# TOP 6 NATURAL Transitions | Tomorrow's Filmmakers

When I'm speed ramping together two or more drone shots to help maximize how clean it will look, I want to make sure that the drone shots are moving in the same exact direction and cut them together at the right time.
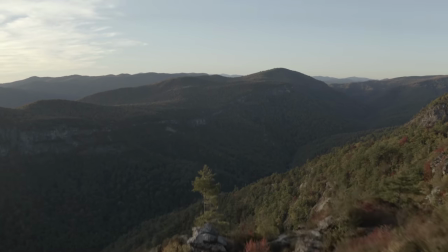If I have two drone shots that are doing a pan up movement from the ground, I want to check off a few things. One is that they're moving at the same speed. If they're not, I would have to speed up one, which could work,
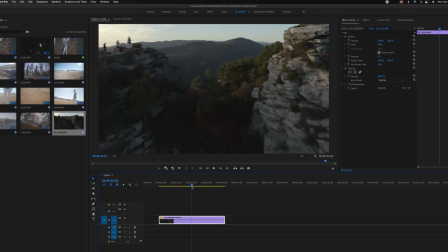but I personally don't like speeding up a drone shot because you lose that cinematic 24 frames per second,
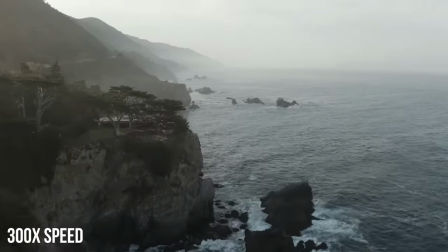plus there might be certain things like cars or waves in my shot that would be moving in fast motion if I speed it up, and I don't really like the look of that. Another thing I want to ensure is that the composition of both drone shots are similar. Like for example, if I try to put a shot of a drone panning up from a higher altitude with one that is right next to the ground,
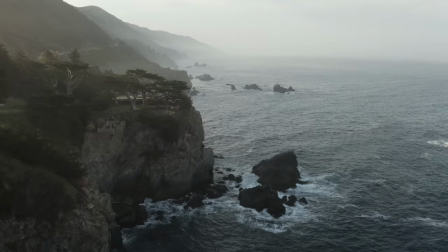it won't look as good as if they were both shot at higher altitudes or both shot lower to the ground. Same thing applies to handheld cameras too.
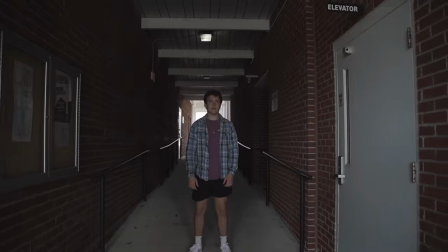Making sure that the movements are the same with the same speed and direction will help it feel more natural and less like you tried to force two clips together that don't have anything in common.
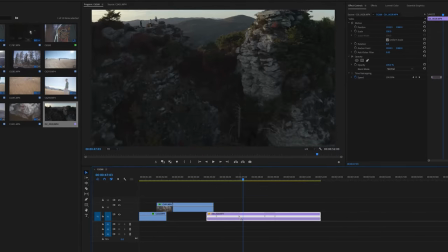Mastering the flow of a speed ramp in post production kind of just takes a lot of practice and tweaking.
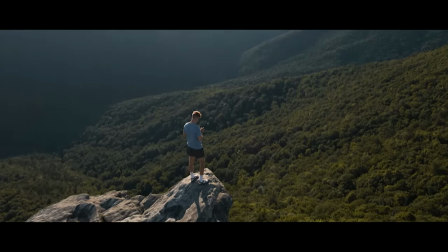This is something I got better at with time but there's really no exact way to teach it. It all just depends on your two clips and the videos that you're making.
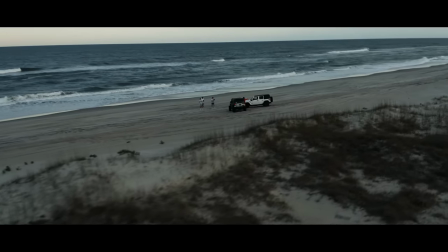Just keep tweaking it until you like how it looks, and eventually you'll be able to do it more efficiently.
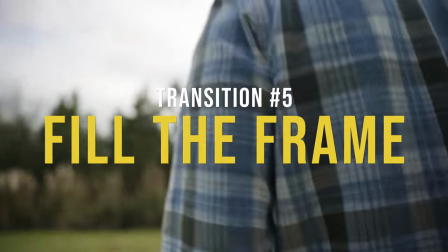The next one I like to call is fill the frame. This one is kind of like a camera whip transition, but less whip and more natural looking. It's one of those more subtle seamless ones on the list, but does take a bit of practice to perfect. Let's use this scene as an example.
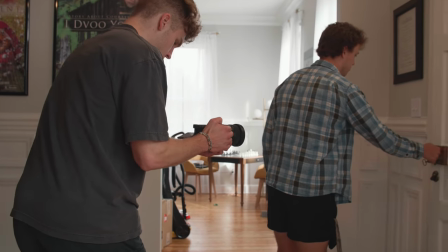In shot one, we have someone going to open a door and head outside.
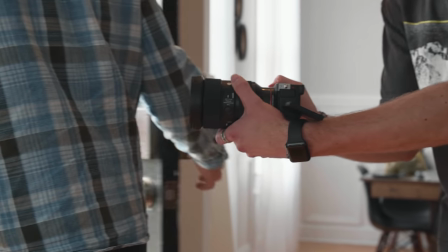As they're going to open the door, we have the camera follow them and then swiftly move around the back of them from right to left, all the way to the other side. For a few frames in this shot, something went in front of the camera that filled the entire frame.
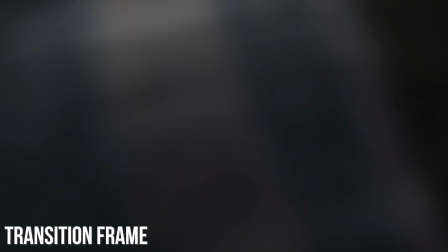Those frames are just blurry darkness, and this is exactly what we want. This sets up a transition perfectly.
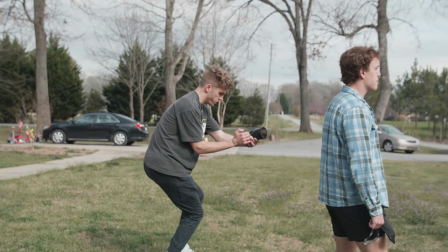Now all we need to do is properly execute it. So to continue this transition, we want the second shot to be of the person walking outside now.
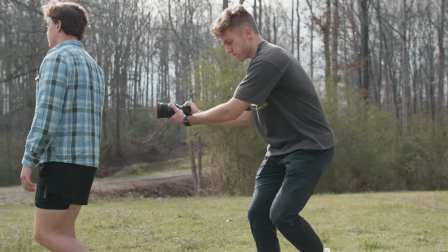Since they were walking out the door to go outside, it'll make sense for them to be outside now, but we'll transition it in a creative way.
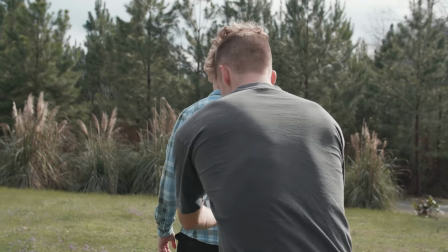So what we'll do is start the camera on the right side of them where it started before, then we'll get them to start walking and the camera will pass behind them again.
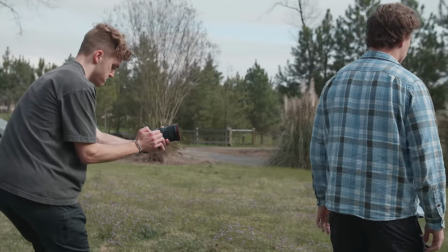The camera will go all the way around them like last time and then continue your shot to reveal that they are walking outside now.
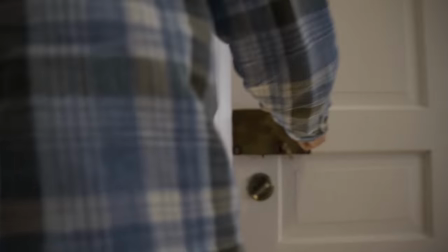Make sure that the speed and movement is the same for both clips.
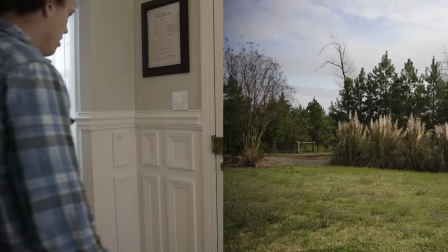What these two clips have in common now is that they have the same movement and both have those few frames of blurry darkness when it passes behind the person.
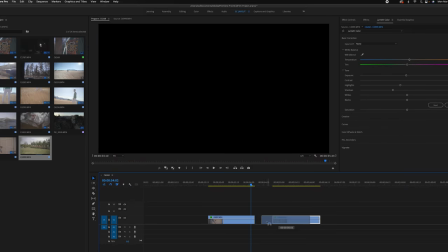We filled the frame with this element and now we can simply cut these two shots together in post and watch our transition come to life.
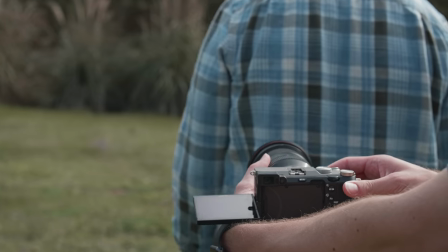If you did it right, all the work has been done while actually shooting it, and the only thing you have to do while editing is literally just place the two clips next to each other, and the transition will happen on its own.
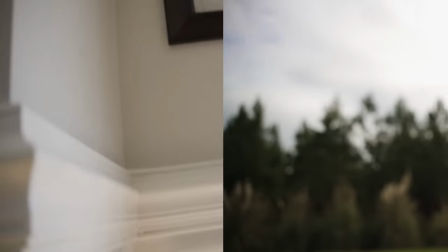Since those blurry dark frames of both clips look exactly the same, you can't see the cut that happens, and it all just looks like one continuous shot. You can do this kind of transition many different ways, but always make sure your execution is correct.
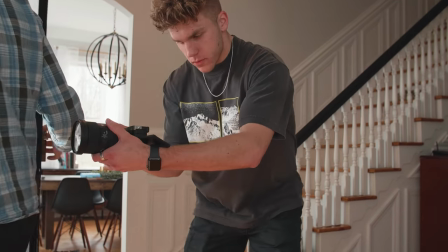This is a harder transition to master, so just be sure that whatever movement or shot you do, it looks natural and smooth.
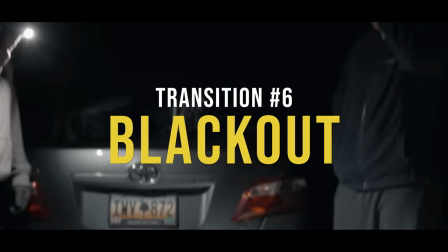The final natural transition we have is one I like to call blackout. This is a unique one and one I haven't used as much as the others, but it's really cool and very easy to do. To do this transition, you need to be shooting at night or in a dark place where if the light source went off, it would be pitch black.
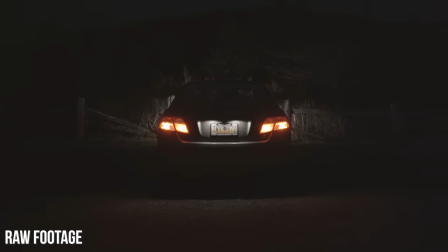Here's an example of what this transition looks like. A light is on and the camera is moving in a certain direction.
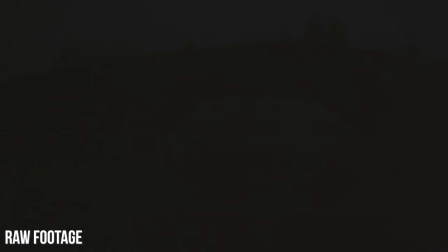That light source cuts off and it goes to pitch black, then a light source comes back on again,
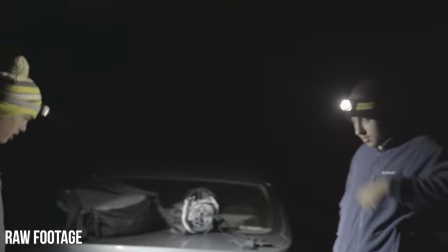but we're in a different shot, but the camera is still moving in the same direction at the same speed. This is the key to this transition. It's one thing to just turn the light off, move the camera to a different spot, then turn the light back on.
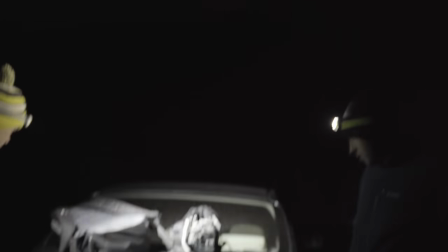It's another to do that, but actually have the same movement in both shots, so it seems like it's the same shot and the angle or location just changed in an instant. You can do this to where one shot you're at one location and the next shot you're at a completely different location,
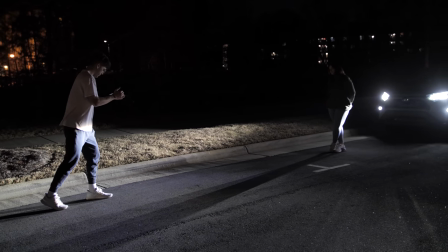or you can just be at the same location on the same subject and just do something simple like change focal length.